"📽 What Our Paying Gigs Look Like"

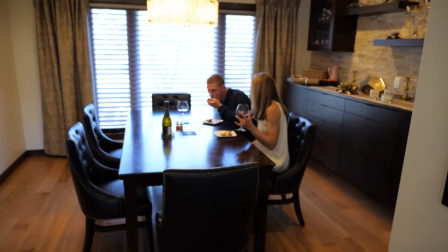[4:14]
So that's wrapped, and I feel pretty good about it. There's a couple of things that I definitely am thinking about in post.
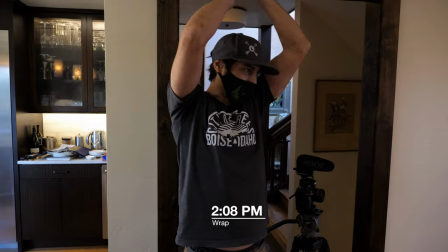[4:22]
So, that's a wrap. Let's go edit this thing, and let's take a look at this video.
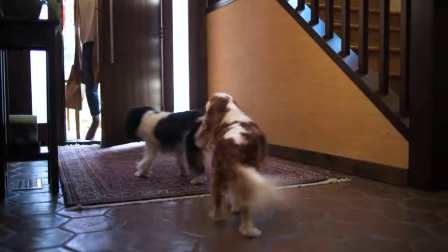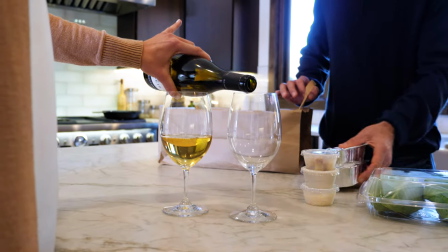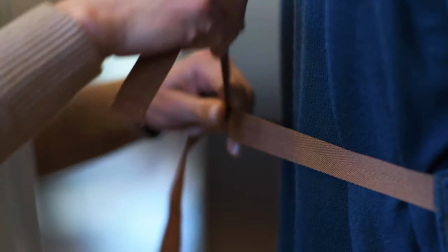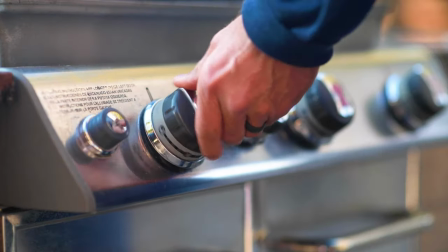Board. We covered this thing from start to finish, which is good.
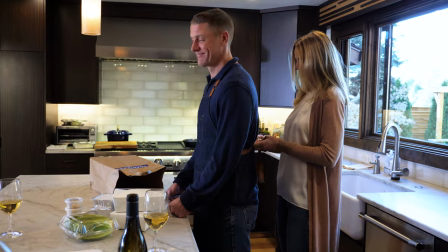[4:57]
When you're doing a client shoot, you want to make sure you get everything in case the client comes back and is like,
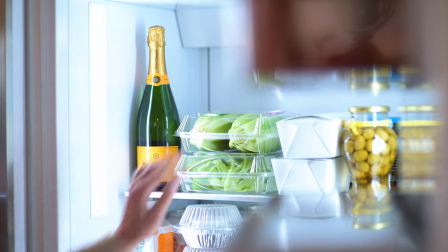[5:03]
do you have salads going into the refrigerator? Do you have boxes being pulled out of a bag?
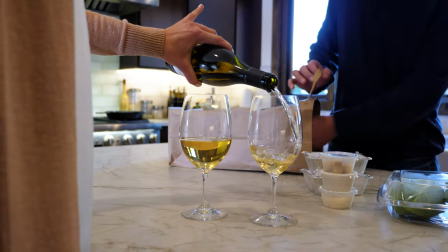[5:09]
We might not use that shot, but we want to make sure we have from start to finish this whole date night covered. And we covered it well. But really the goal here is to tell a story in 60 seconds of this couple going to Chandler's,
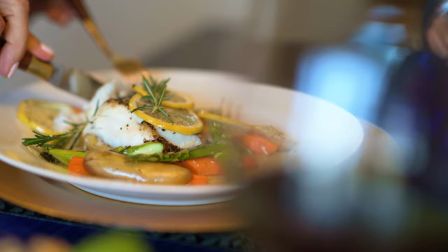[5:24]
getting the food, coming home, cooking it, eating it, having a beautiful time, having date night. And to do that, we have to kill some of our babies. I don't know if that's something I heard in school or something another filmmaker told me, or maybe I heard on the internet, or maybe it's just my own sick, twisted mind coming up with a term for this, but when I say kill your babies, you know, it took a lot for us to get these shots.
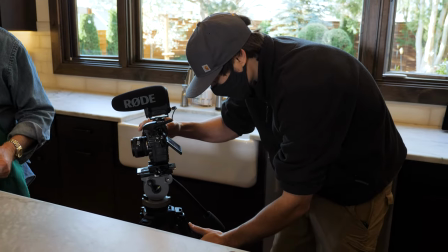[5:53]
We planned them out. We like most of them. They're our babies.
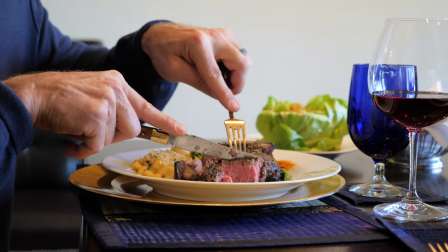[5:57]
And unfortunately, when you get to the cutting room, cut is an aggressive word for a reason.
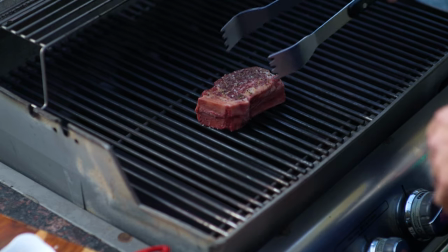[6:03]
You gotta cut these clips that you like. You gotta kill your babies for the good of the story.
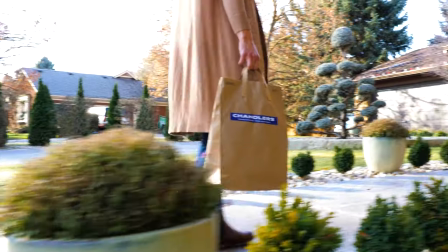[6:09]
So this is the bag shot. This is the establishing shot of her coming in. We actually did this shot multiple times,
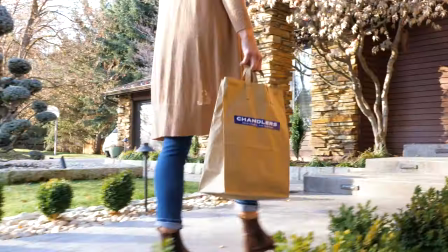[6:16]
and the one that we ended up using was the first one, so I probably could have saved some time there.
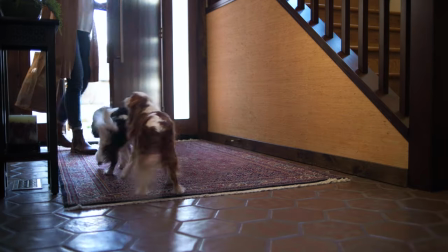[6:23]
This shot with the dogs took us forever to get dogs, and we had doorbells ringing and stuff, but this is the first baby we gotta cut.
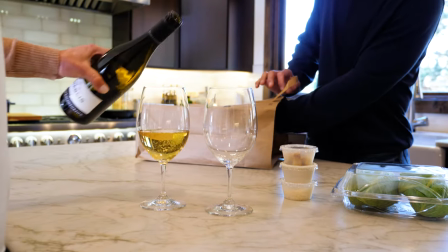[6:30]
She comes in, he's serving wine. Stuff being pulled out of the bag isn't a necessarily appealing shot.
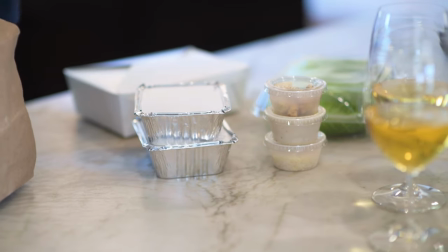[6:39]
I think it's still integral to the story because we are selling this. We're selling the takeout. So this gives some good information to the viewer. We got our salad shot, that probably won't make it.
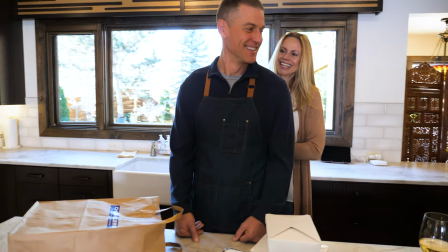[6:50]
This is the first shot I'm not a huge fan of right here. So besides killing babies, we're also gonna do what I call the postmortem. All my terms for it are super negative. It's like, kill your babies, the postmortem.
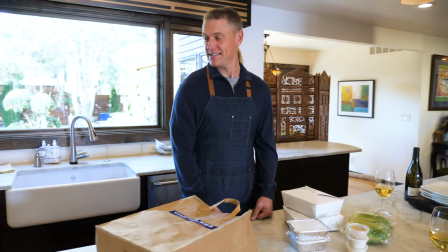[7:03]
But anyways, this shot, it was early on, everyone was still kind of getting in their groove, trying to get comfortable.
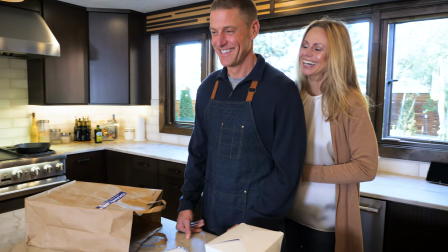[7:10]
It was the first one we lit, and I think we lit it a little too harshly.
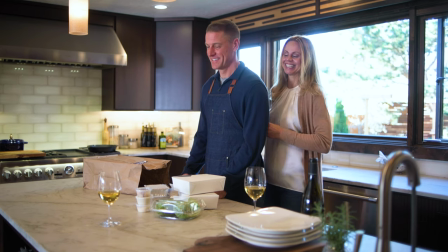[7:14]
We had to try to balance out this blown out window behind them and get some light on their face,
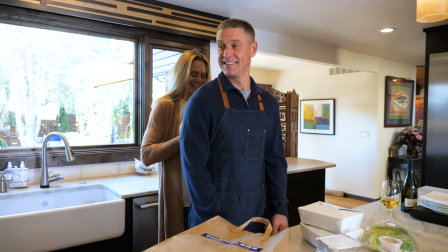[7:21]
but I really should have had a bigger soft box of some kind, or at least instead of pointing the light directly at them,
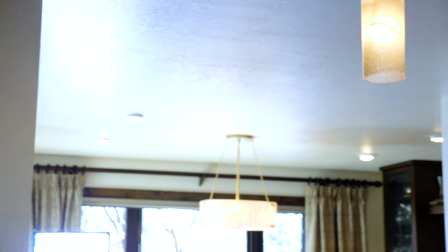[7:28]
pointing it up at the ceiling and letting it bounce off the white ceiling and back down.
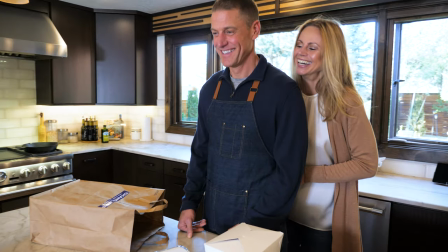[7:33]
It's a little harsh, but that one will probably make it. Grills and stuff being turned on, there's just too much of that.
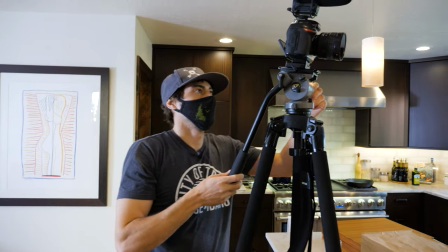[7:40]
Stuff going in the oven, too much of that. The first food shot we actually set up and get to is the steak.
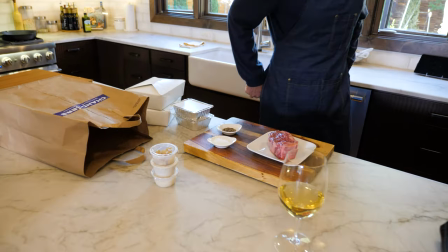[7:48]
We kind of nailed it, but then we noticed that, you know, this steak is a little fatty, which that's good.
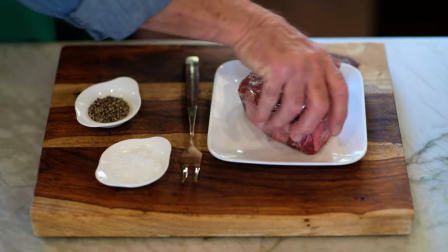[7:55]
You want a steak that's fatty. That's what's gonna get it to taste well. But maybe visually it's not the best thing to have this big hunk of fat facing the camera.
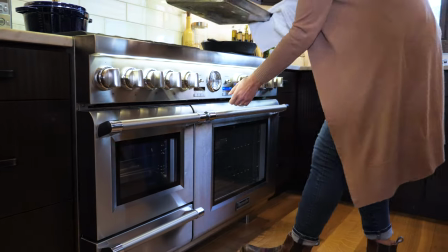[8:03]
So we actually moved on to some other shots and then came back and redid this.
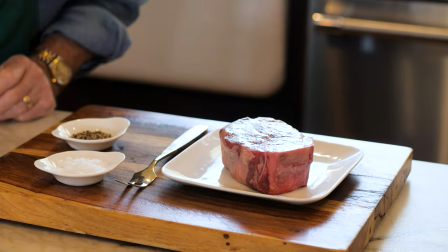[8:08]
Rex, the chef there, gave some advice to our model to lift his fingers higher to sprinkle the salt.
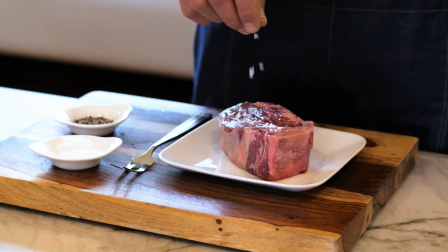[8:16]
Because as you'll notice in this first scene, the first time we did it, I really like where his fingers are,
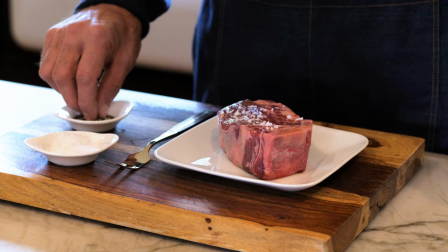[8:22]
and we told him to keep his fingers there, but the salt kind of clumps up on the steak.
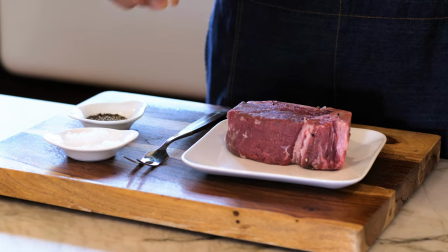[8:27]
So Rex told him to lift his fingers higher, but unfortunately, because of that, his fingers leave the frame.
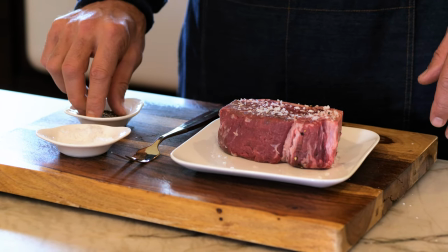[8:34]
You see that? And that makes it hard to tell, like, that the salt falling is in slow motion.
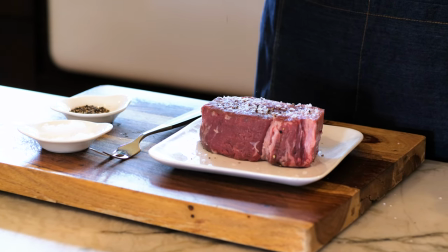[8:41]
I really like the way the fingers, when fingers go like this, I kind of wanted that.
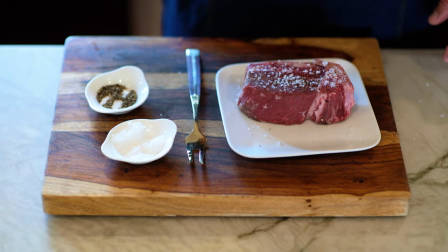[8:46]
I think what I'm gonna do is I'm gonna cut this shot that's overhead. Unfortunately, I love it, but we're gonna have to kill that baby. And in order to help the audience see that the salt is in slow motion and to just give it a little more pop,
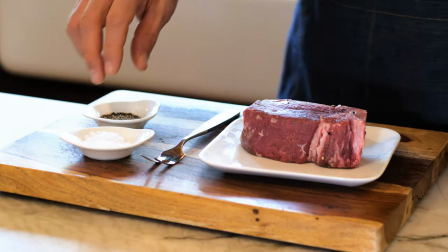[9:01]
I'm gonna do a little bit of speed ramp on it. So I'm gonna start it in slow motion and then kind of give his fingers,
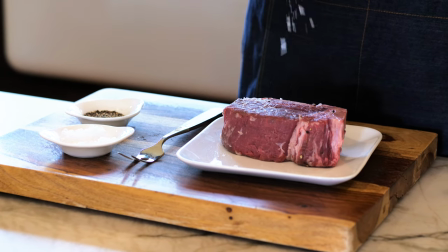[9:09]
when they finally come into the frame, a little bit of a flurl.
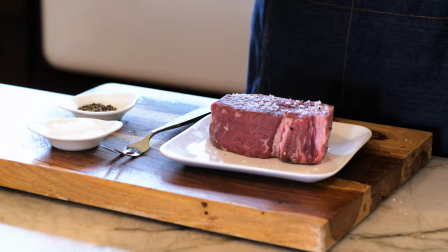[9:14]
Or a furl, or I don't even know how that word works. Flurl? Furl? Furl? Flutter? Fillet? And here's a trick I like to do.
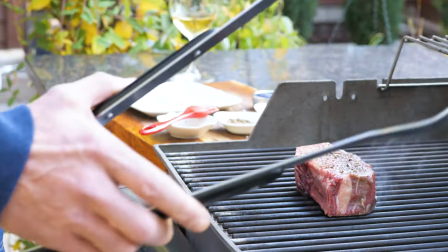[9:24]
It's something that you're not supposed to do, but I like to do jump, what are called jump cuts.
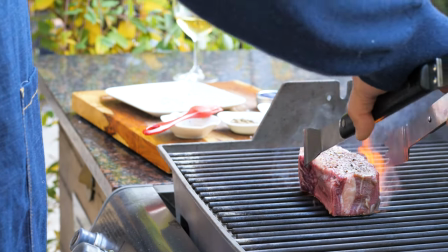[9:30]
That's a jump, now we're jumping there. Because again, we're trying to drive this story.
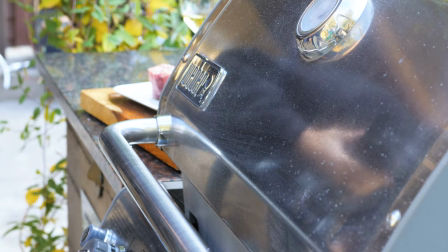[9:35]
The whole process of lifting a grill,
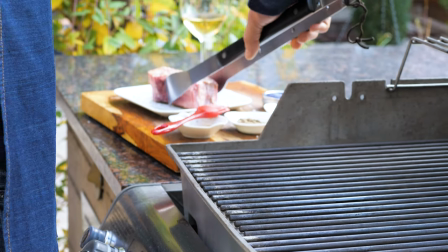[9:39]
taking the meat carefully with your tongs, putting it on the grill, it's actually quite a long process. You know, we're looking at 20, 25 seconds there. We gotta make it quicker. And the real effective way to jump cut is to jump cut on part of the beat.
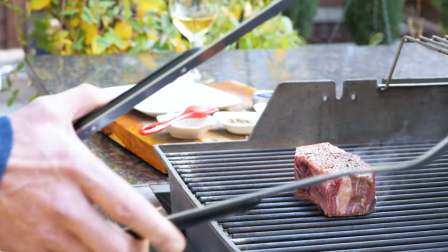drum beat on some sort of high note. Dun, dun, dun, dun, dun. And there you're cutting, you know, on the dun.
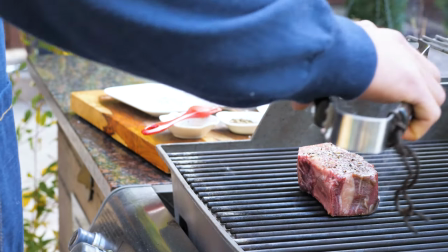Now his arm kind of gets in the way here. So we'll use a jump cut to get his arm out of there. And then I kind of like putting a little bit of a slow-mo twist on this again, a little bit of a speed ramp as you see the tongs kind of going by.
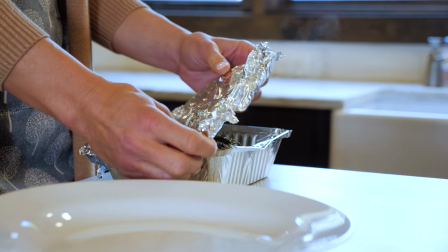[10:31]
We tried forever to get this steam shot.
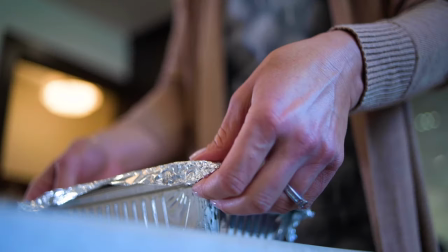[10:33]
I mean, obviously you want to get it right when it comes out of the oven, but if you miss that, which is normal, you rarely get it on the first take.
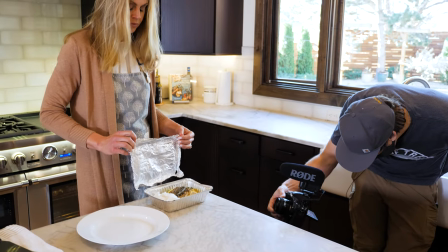[10:41]
You shoot it, it plays out, and you're like, oh, okay, we need to make a couple of tweaks.
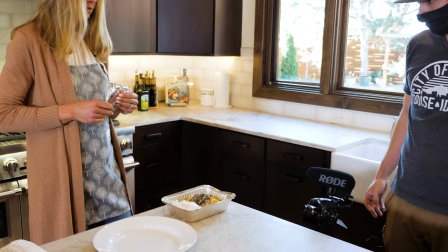[10:46]
So with the steam shot, we missed that first one. We just didn't really get a good steam shot.
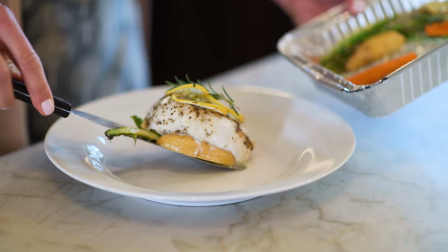[10:50]
Now we're in kind of a predicament because the fish has been cooked, so we can't put it back in the oven for another 20 minutes.
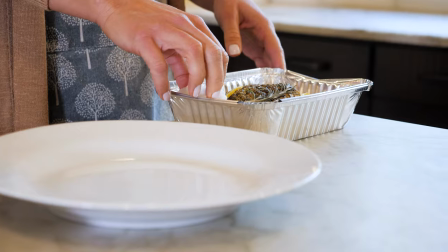[10:58]
So Rebecca, our food stylist, was microwaving a soaked paper towel.
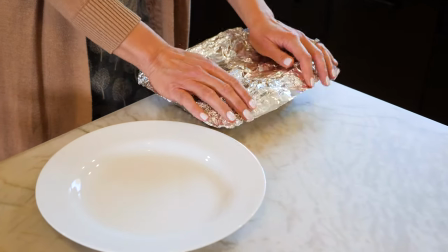[11:05]
She would hurry up and toss it in there, and then we'd hurry up and shut the aluminum foil.
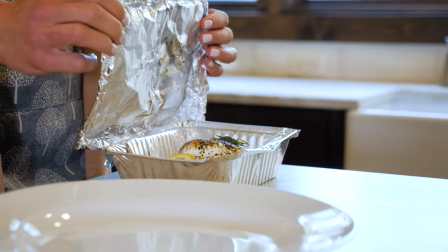[11:09]
This took us a little while, but we finally got the steam. So at this point, when we move to the table, we have about 35 minutes left.
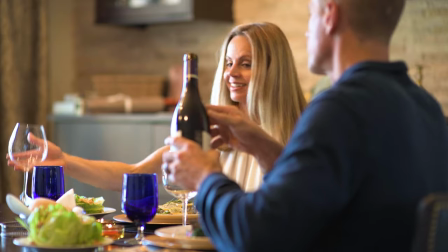[11:17]
So I'm just gonna cut that first wine pour out. I'm gonna go right to them eating dinner.
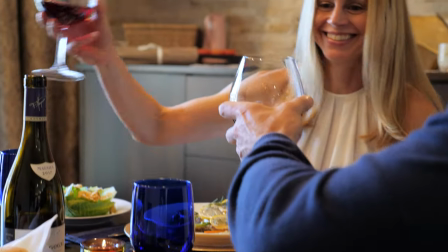[11:23]
This shot with the dog was cute. And we got a wine shot, oh, of them clinking glasses.
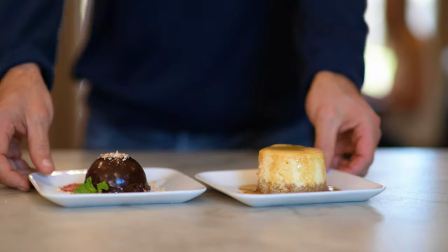[11:28]
So we do have wine in there. I really decided to focus on the cheesecake at the end. Again, we were running out of time. Always focus on the female model and whatever she's eating if you have to juggle between her and him. The two final things we have to do are color grade this and put sound effects over it.
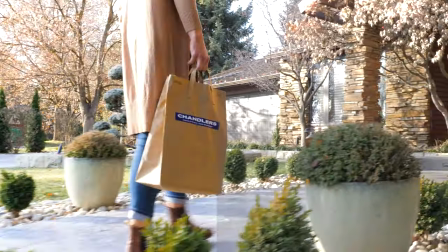[11:51]
The color grade is pretty straightforward.
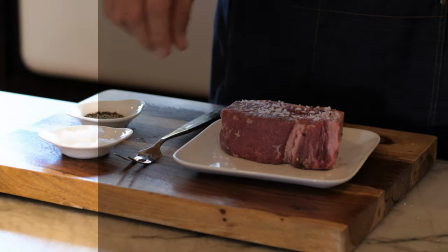[11:55]
I do have kind of a bluish theme and a bluish tint to this whole video.
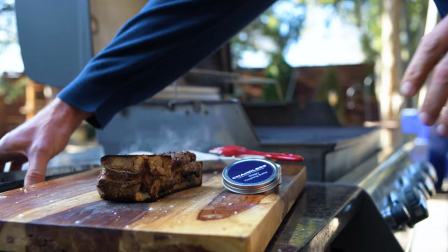[12:00]
You know, it's winter time. It's a little more Christmas vibe. I really wanted to capture and use as much audio as I could from the actual camera.
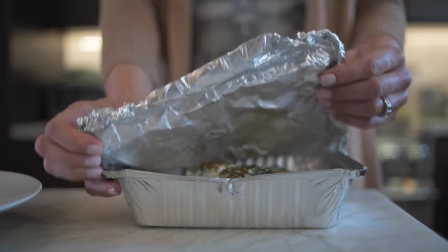[12:09]
But when you're on set and there's eight people there and things are going on, you know, we just couldn't get what we wanted to audio wise.
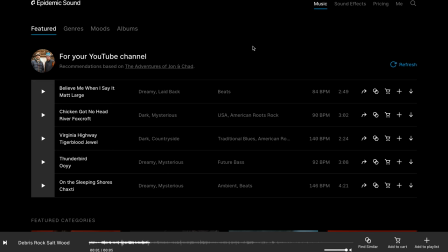[12:18]
So for that, I went back and I use Epidemic Sound where I get some of my music and my sound effects from.